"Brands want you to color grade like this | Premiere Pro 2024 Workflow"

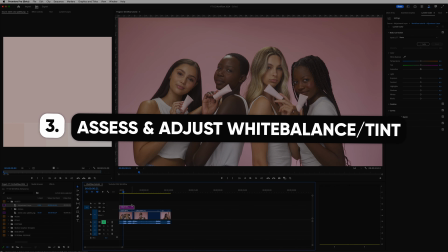And that brings us to step three, which is to assess and adjust white balance and tint. Okay, I want to stress that doing this step well is essential for a clean and high quality color grade. If your tint is off or your temperature doesn't match the mood that you're aiming for, your grade is going to fall short. So really pay attention when you're at this step.
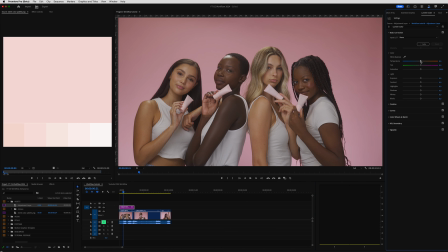For me, this step begins with assessing, and there are some different approaches to this, but I like to begin by simply taking in and observing the footage in front of me. And from there, I gradually move both my temperature and tint sliders back and forth and aim to find the spot that looks the cleanest,
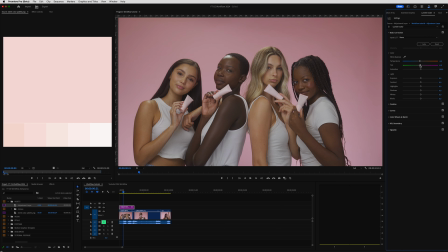the most color accurate, or just reflects the mood I want my footage to have. So this first subjective assessment of my footage is then followed by using a more objective approach that begins by opening up Lumetri scopes. To open these up,
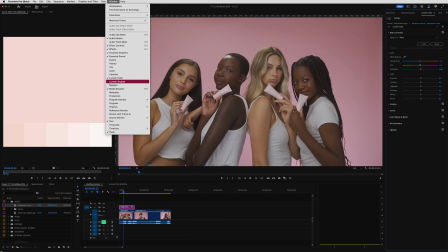go to Window, Lumetri Scopes, and then make sure the scopes are selected in this dropdown,
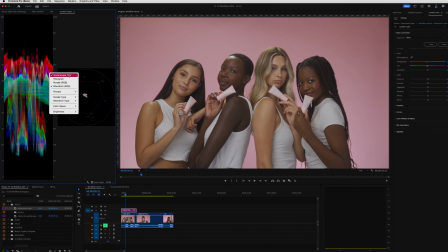and then right-click in this area to choose the scopes you want. The two I like to use are Waveform RGB and Vector Scope YUV.
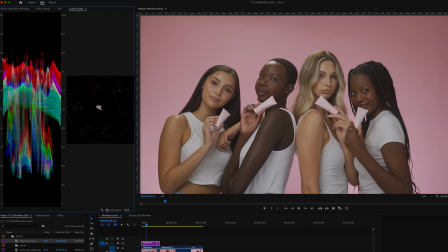Waveform RGB tells me about my exposure and whether any unwanted hues might be in my clip's highlights or shadows. And the Vector Scope tells me more about hue, saturation, and is useful for assessing skin tones.
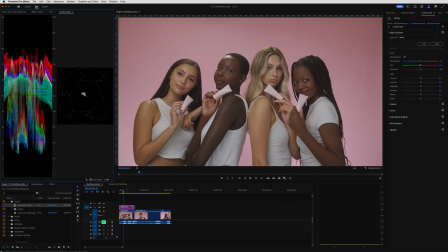Now that they're open, I can do my objective assessment of white balance using two different techniques that I'll demonstrate for you. The first technique is to draw a mask around something white in your clips. These white shirts on our models are perfect for this, so I'll select my clip and then draw a mask around a small white area,
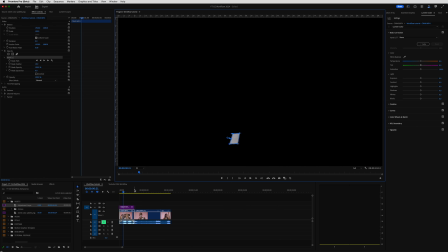so the rest of my clip disappears and we're only seeing this small white patch. Then I use the Waveform RGB to see if what I have selected is perfectly white.
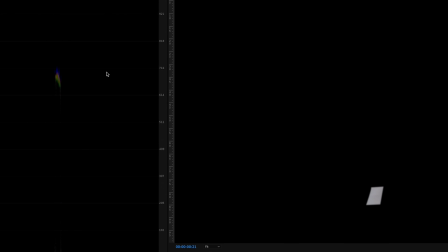If I see either red, blue, green, or magenta popping out like this,
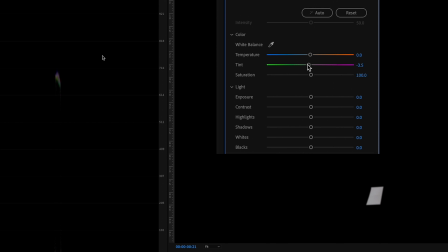I adjust my temp and tint sliders until all the colors that my waveform is showing me combine into a single solid white color.
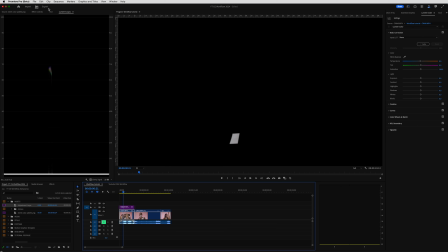When my waveform looks like this, I know my whites are perfectly white. I then turn off my mask by clicking this effects button and then reassess the clip again subjectively.
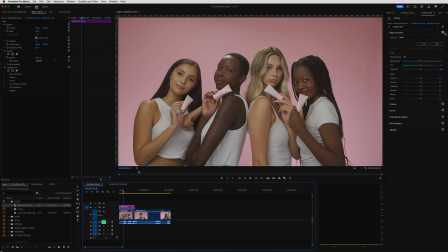It's always good to confirm that the change you made using an objective approach also translates into being a subjective improvement. Now, what if you don't have anything white in your shot? This is where the second technique comes in, which is to create a mask of the skin tones by using HSL secondary.
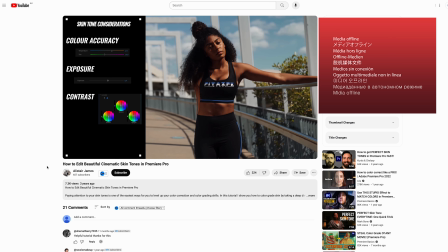And just a side note, I have another video on my channel going into skin tones in depth, which I'll link below, so check that out if you want a tutorial on skin tones specifically.
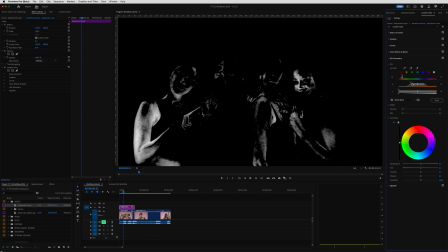But once I have my skin tones masked in HSL secondary, which by the way will become useful later in the steps of my workflow when I deal with skin tones specifically,
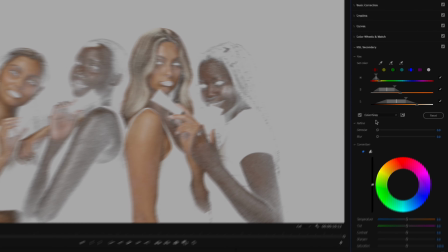I ensure this little box is checked to color/gray and use Vector Scope YUV to see whether my skin tones fall nicely along
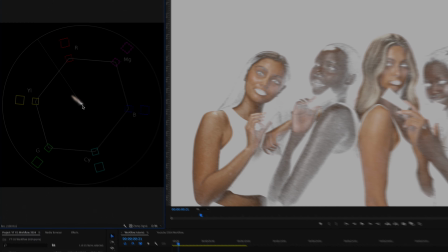the flesh line. Now, in case you don't know, the flesh line is this line right here, and it represents the hue of accurate skin tones for all ethnicities.
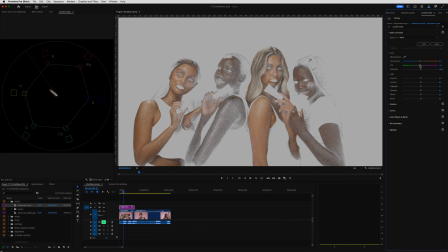If I observe that the skin tones are leaning towards either magenta or green, I can assume that other colors in my footage are also slightly off.
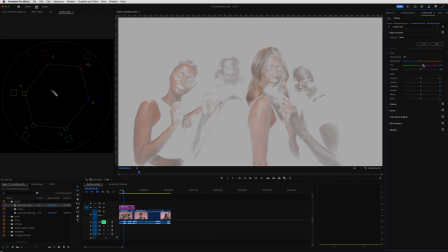So I then come back up to the temperature and tint sliders and make adjustments that bring the skin tones back onto the flesh line and therefore achieve better white balance and tint across my entire shot.
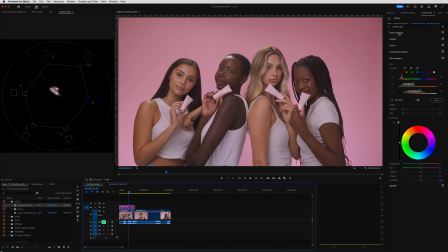As I mentioned before, I'll always follow up these objective assessment techniques with a subjective look over my footage to ensure the footage simply looks good to my own eyes and make any last fine adjustments to temperature and tint.
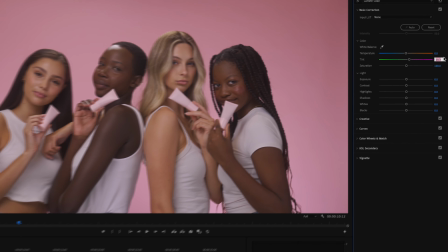And for high precision control with these settings, I can hold down the Command key and arrow up or down to make fine incremental adjustments.
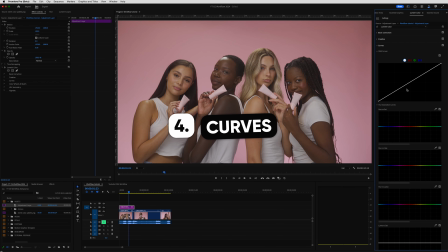My next step, step 4, is curves. Here I'll often create a point in the highlights and one in the shadows to create an S-curve.
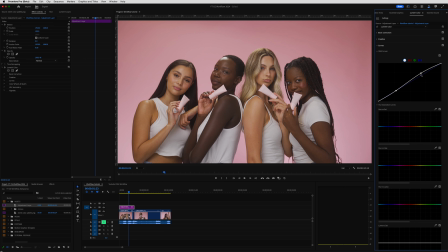This gives the footage contrast by lowering the shadows and bringing up the highlights and gives that first really noticeable pop to the footage. Now, a lot of people will stop at just creating an S-curve. I'll also often make adjustments to the white point up here and the black point.
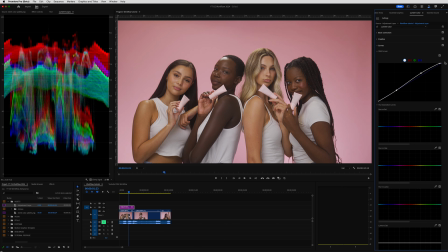If I want a more high clarity sort of look, then lifting up the white point will do that. Whereas if I want something more soft and filmic, I can bring it down to create this soft highlight roll-off. And then for the blacks, I can lift them up to go more filmic, or I can bring them down to add more contrast. And of course, as I do this,
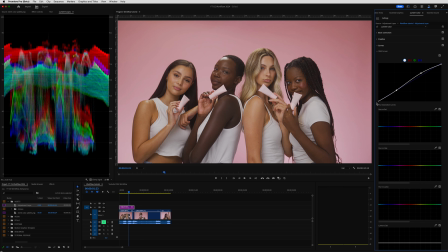I'm also looking at my waveform to see where my whites and blacks are sitting and ensuring I'm not bringing my blacks down too far into the muddy zone or clipping the whites. Next, step 5, basic corrections.